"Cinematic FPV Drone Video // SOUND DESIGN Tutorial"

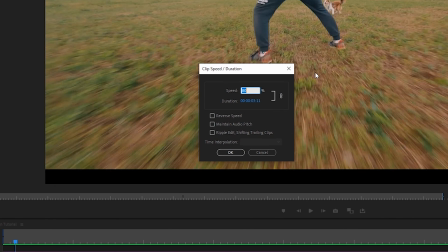293s
And I actually slowed it down to 80% to make it sound a bit different and deeper, so to say.
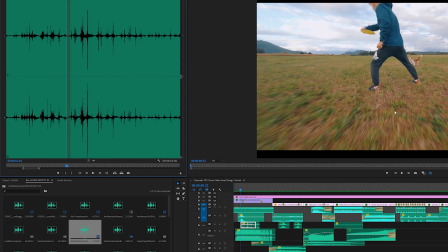301s
Then the next sound effect I used was sound effect of the dog running, and also the sound effect from the dog
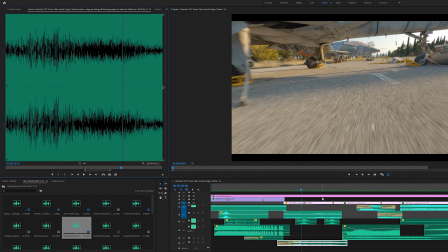311s
catching the frisbee. Okay, moving on to the second scene. So as we can see, we are on the airfield.
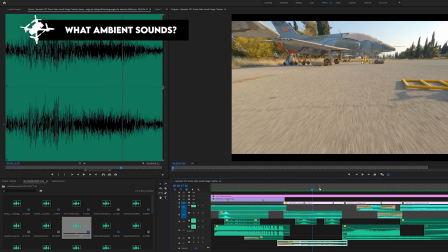316s
So the first sound effect that popped into my mind was a sound effect of a jet. So I found one on Artlist, sound effect of a jet taking off.
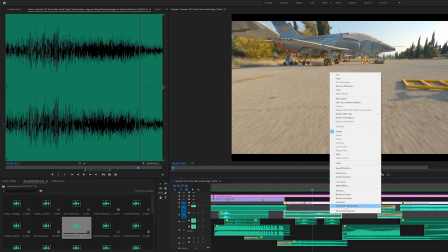328s
Then I also added ambience of the wind.
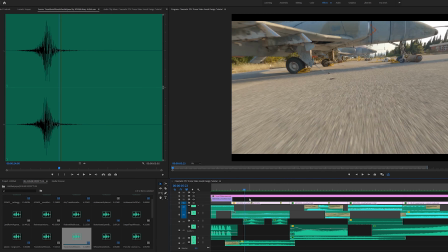331s
And the two big moments happening in that scene are when I'm flying under the planes,
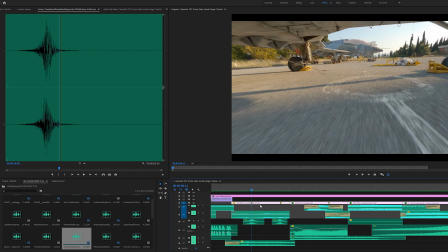337s
so I enhanced that with another whoosh sound effect. I actually used the same one as in the scene number 1, but what I did is I slowed down the clip to
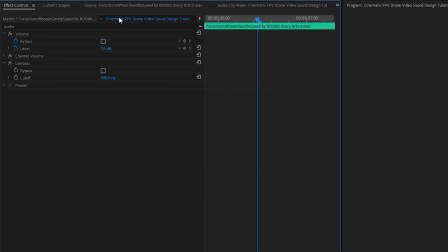347s
60% and I also added a low pass filter, and what this does is it cuts off the highs,
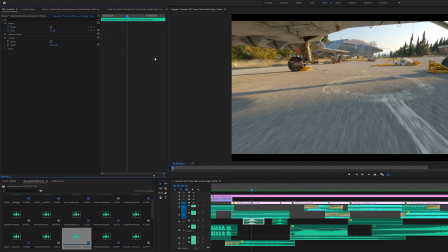353s
letting only the lows pass through. I'm not gonna go too deep into this. What you need to know is that it just makes the sound effect sound completely different. Kind of deeper, so to say, and you can also play with the intensity of the sound effect here.
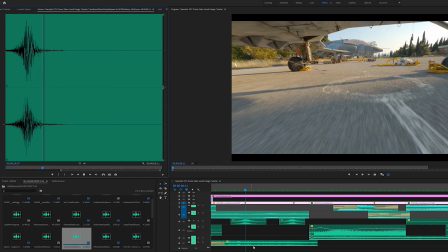367s
So this is how the original sounds like, and this is the one that's edited.
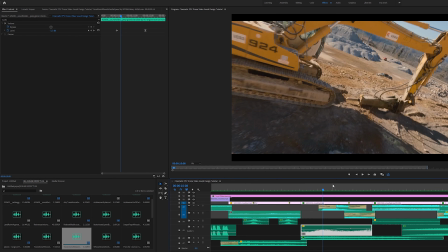373s
Okay, moving on to the third scene. Same thing, big moment, flying through, use a whoosh sound effect.
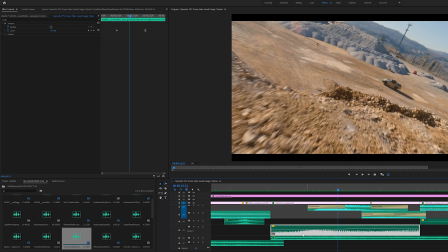380s
And the tip I would give you from this specific scene is to try to use keyframes to manipulate how loud the sound effect is going to be.
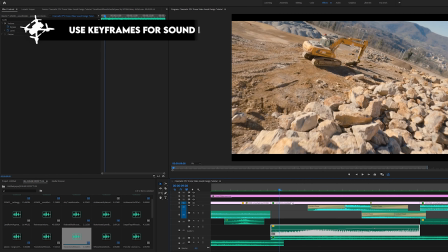388s
At the beginning, the volume is lower because we are away from the car,
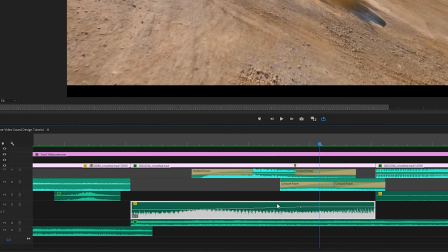393s
and once we get closer, the sound effect is gonna sound louder.
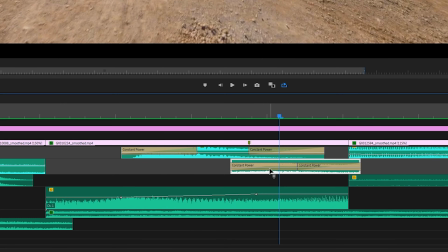397s
So this is a sound effect of the car, and then here we have a splash sound effect while we are driving through.
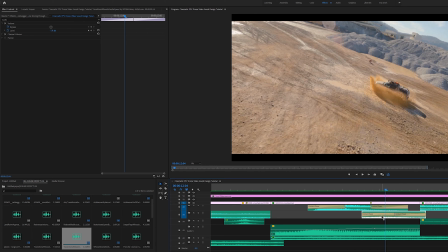404s
And all I did here, I didn't use keyframes, no idea why not, to be honest. I could. Instead, I've chose to use constant power, and this is super simple to do.
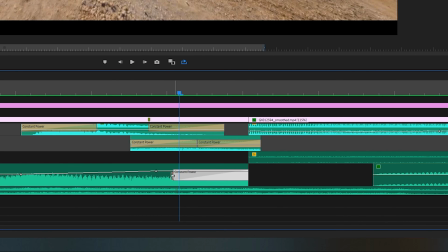415s
Right click, apply default transition, and then you can drag and it will kinda fade in and out.
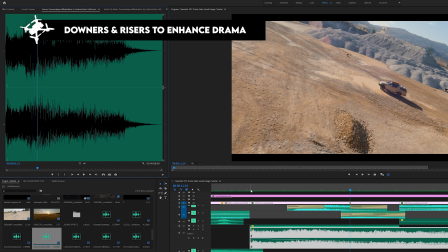420s
And I also used a downer sound effect to bring more intensity and drama to the scene, and as you can see, I used the keyframes again to make it fade out towards the end,
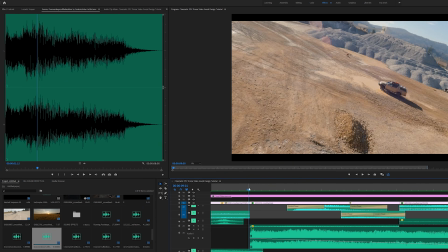432s
and this is how it sounds.
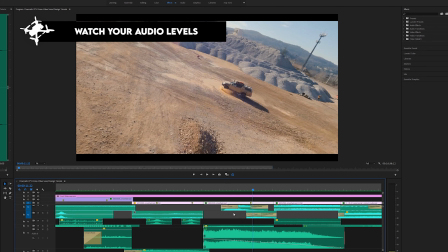436s
But really check that audio levels are not clipping when you stack multiple sound effects onto your timeline.
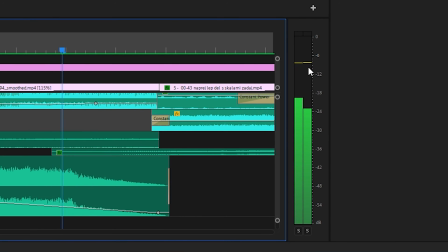443s
So what you need to do is you need to always be checking that the sound is not peaking.
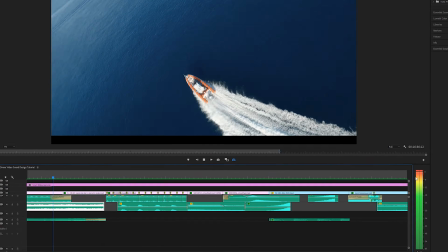447s
So if the sound effect is gonna be too loud, it's gonna be in the reds and it's gonna sound horrible.
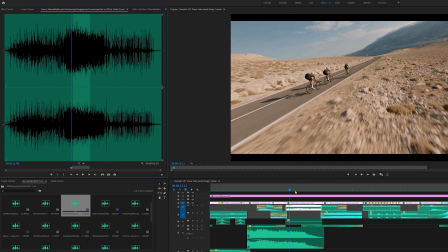455s
Here we used a sound effect of the bike chain, and as I get closer, the sound effect of the chain gets louder,
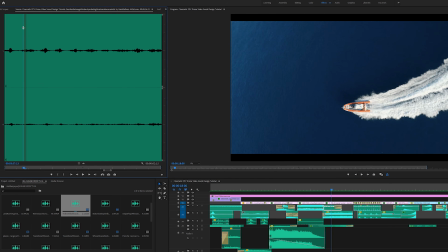463s
ambient sounds of wind blowing, and then next we have seagulls to make us know that we are now on the ocean, on the sea, and of course a sound effect of the engine of the boat.
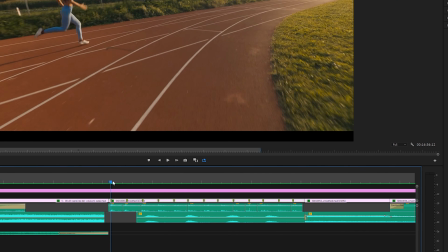476s
Next, I used timestamps to mark the moments when her legs touch the ground,
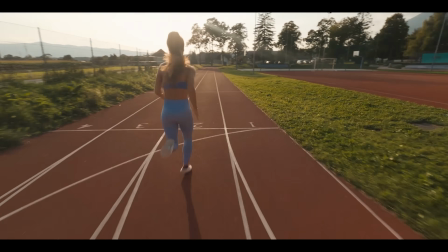482s
so I could match them with the sound effect of the steps. And I also used a sound effect of breathing.
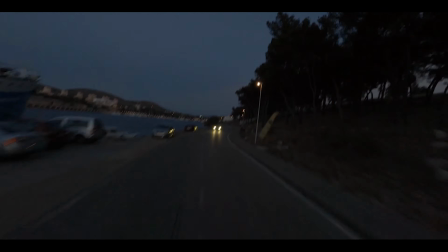491s
Moving on, sound effect of the car, a Porsche, and then here I have a sound effect of pass by.
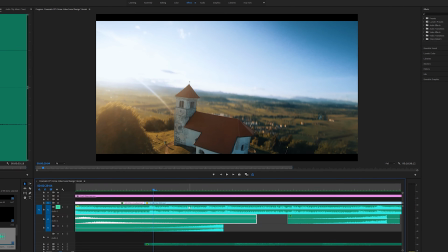500s
Next scene, I start with the church bells, and then I used a reversed, so here's another pro tip,
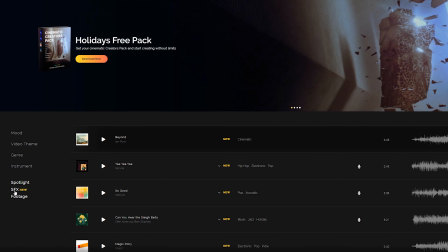508s
a reversed whoosh. If you go to Artlist to whooshes, you will see you have different types.
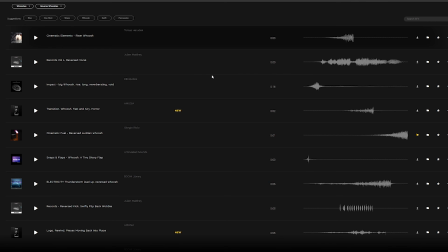514s
Risers, downers, and also reverse whooshes that I like to use when the movement is reversed.
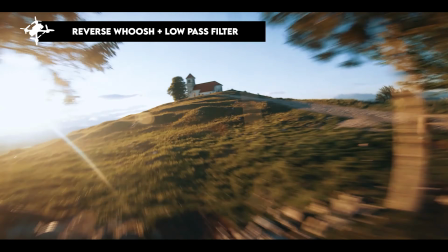520s
A big moment here was when I flew through the gap here, so again I used a reversed whoosh.
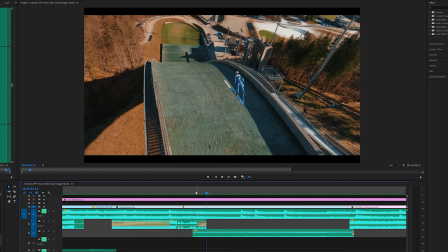525s
Okay, next one is interesting.
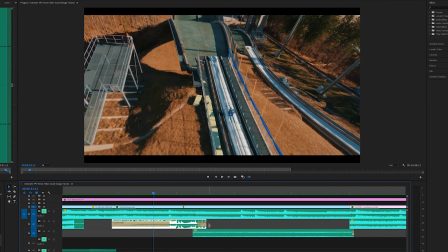526s
So the beginning, this was filmed with a GoPro, so this is audio from the GoPro, but once he jumped, the audio becomes unusable.
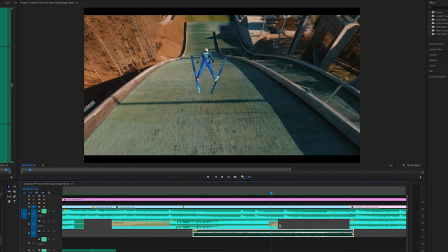535s
I don't know, I just don't like the way it sounds.